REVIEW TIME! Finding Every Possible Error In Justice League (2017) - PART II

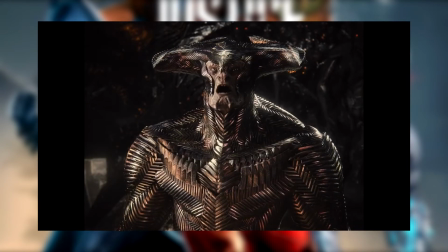And before you ask, yes, his character was handled much better in the Snyder Cut.
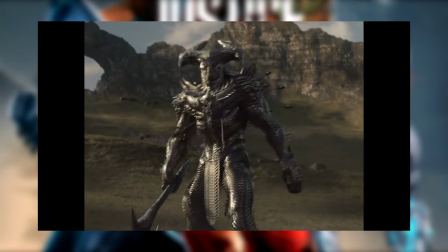Not only did he get a huge upgrade in his design and actually look intimidating,
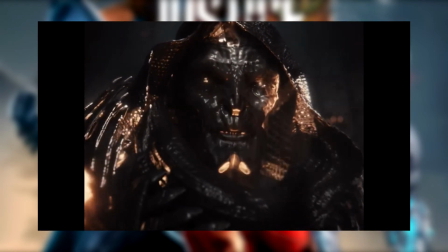but you also understood his motivations to where you can see him as an actual person and not a bunch of polygons used to create the 3D model.
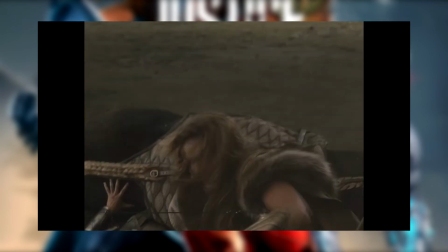He's not the best superhero villain we have gotten by any means,
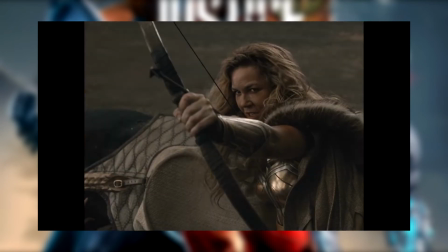but he most certainly left an impression on us there more than he does in this.
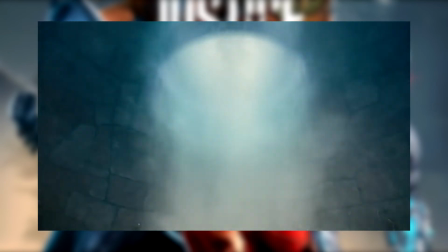Anyways, he uses his axe, which I guess summons the parademons to his location, and they start pouring out of his portal.
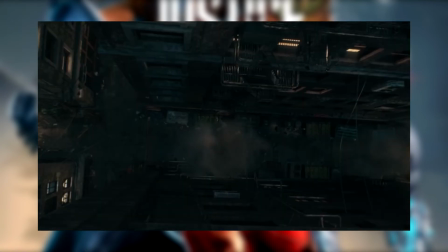This might have been a nice first view of his minions, if we didn't already see that at the beginning of the movie with Batman,
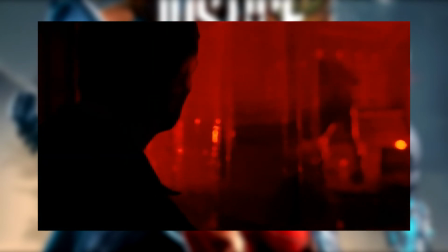and also from that janitor. As a matter of fact, how are there even parademons there?
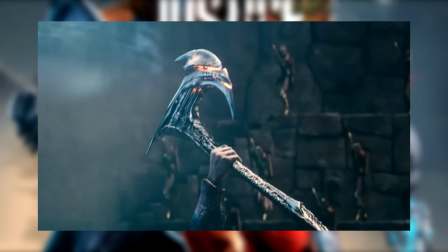How did they manage to get to Earth before Steppenwolf ever even summoned a portal to Themyscira?
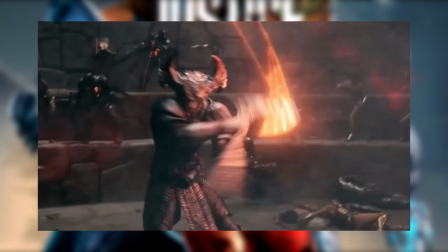After another sporadically edited fight between them and the big dumb CGI clay model, the Queen runs to the entrance before the door closed,
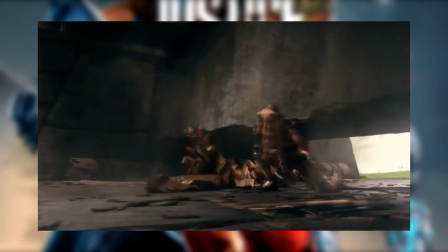and despite being barely in the middle of the door, she's somehow fully out on the other side in this next shot.
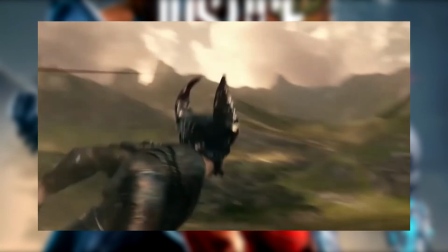Uh, what? He just busted through the wall? So much for stealing the cage.
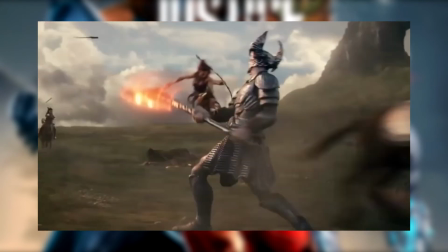Also I know I slammed the CGI on Steppenwolf already, but man does he look way worse when he's in sunlight.
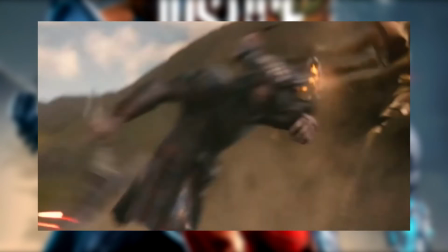They try running away with the murder box but Steppenwolf knocks them down and steals it and
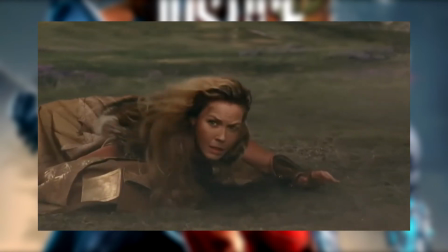then we are treated to a speech that really creeps me out.
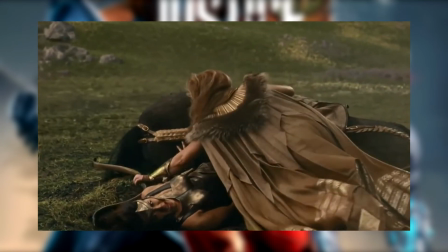After the unity you will join my legion with the righteousness of power you will
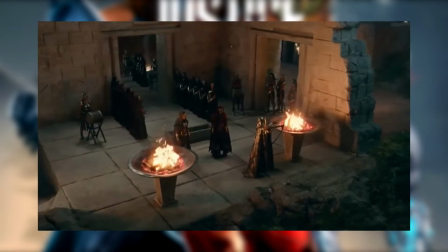love.
Uh no comment. Now that the murder box is gone they send out a warning fire near Diana's location.
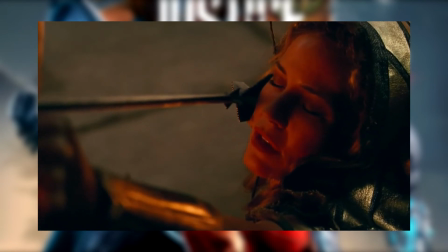While this is a heavily edited scene there are not many errors to point out. Good.
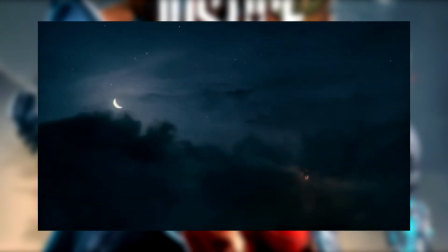I really needed a break from all the continuity whiplash I have seen from this damn movie.
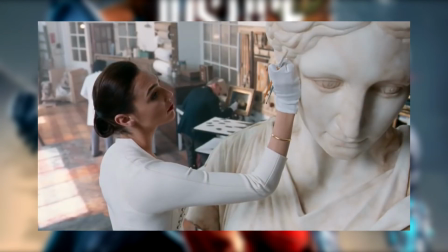Here when we see Diana at her job,
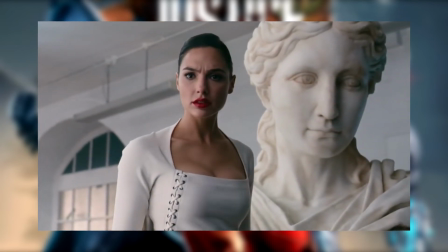we get a very awkward cut of her turning around to see the TV that's broadcasting the fire the Amazonians sent out.
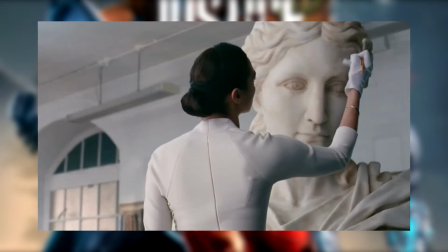I'm not sure if it's a Whedon reshoot, but from what I can see,
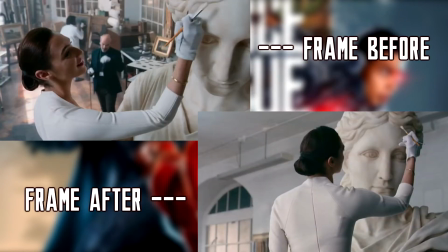the statue seems to have either moved a bit or her arm moved from the statue's right part of its forehead to its left.
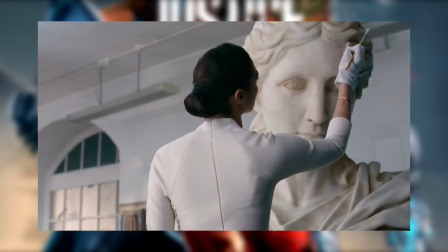But that's not even the awkward part. It's Diana's reaction to the TV report.
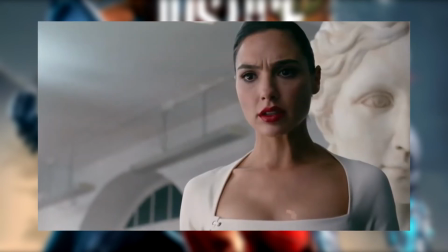She hears about the Amazon Shrine and almost immediately knows what's happening.
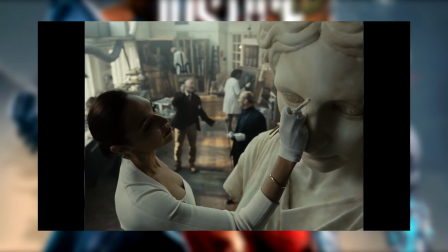In Snyder's version, the scene lickers on for a bit longer with the TV going on in the background,
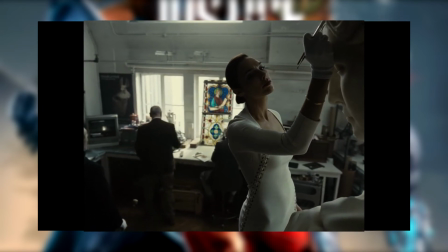and you can see in her face that she starts to puzzle what's going on, and only then does she turn around to see what is happening.
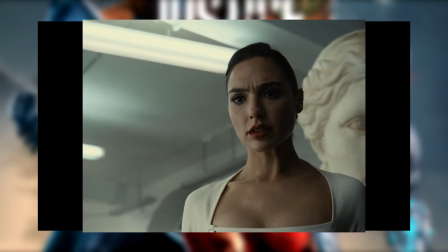It feels a bit better there, whereas in this, it happens so abruptly.
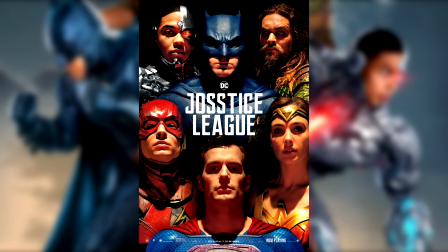Again, I know they wanted to cut down on the time to reach two hours,
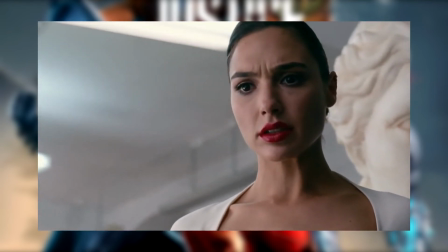but it's because of this that many scenes go by so fast and they don't get a chance to breathe as much as they do in Snyder's version. Oh god, I just found out what the next scene is.
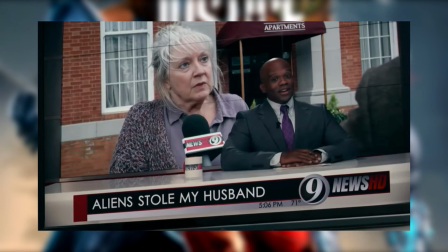We get a shot of a news channel at the Daily Planets reporting on a
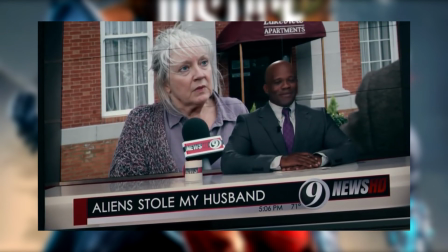woman who lost her husband from a bunch of… Y-you know what?
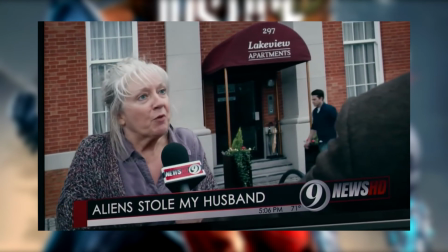Watch it yourself.
My Howard is a good man. He's a provider. And these aliens are gonna f***ing probe him?
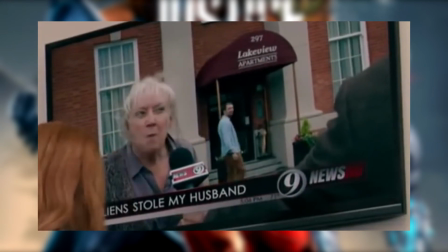Come down to the Lakeview and I'll stick a f***ing probe up your aliens, you f***ing...
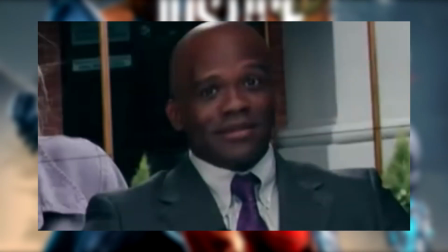What the hell was that? Well, that was awful. Glad to see this movie take itself seriously with a news report like that.
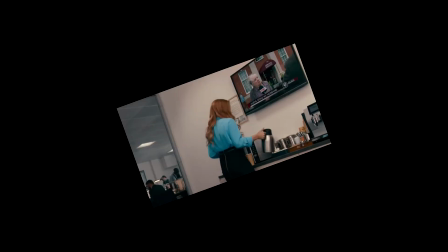Anyways, we get into Lois Lane working out the- OH MY GOD! fucking hell the colors man.
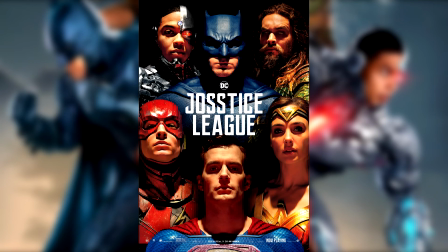I'm sorry I know I keep going on and on about the color gradient in this movie but I can't stress enough how bad this movie looks.
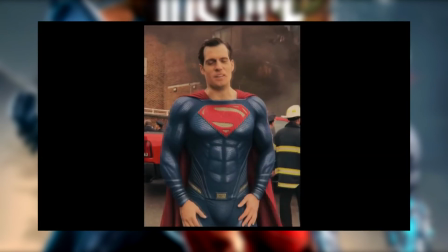This is the ugliest superhero movie I have ever seen in my life.
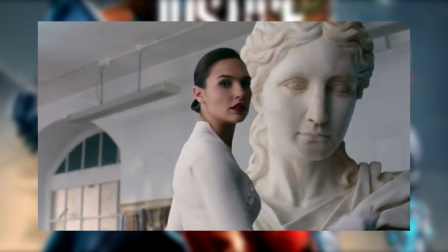Every color pops out like a zit on a forehead.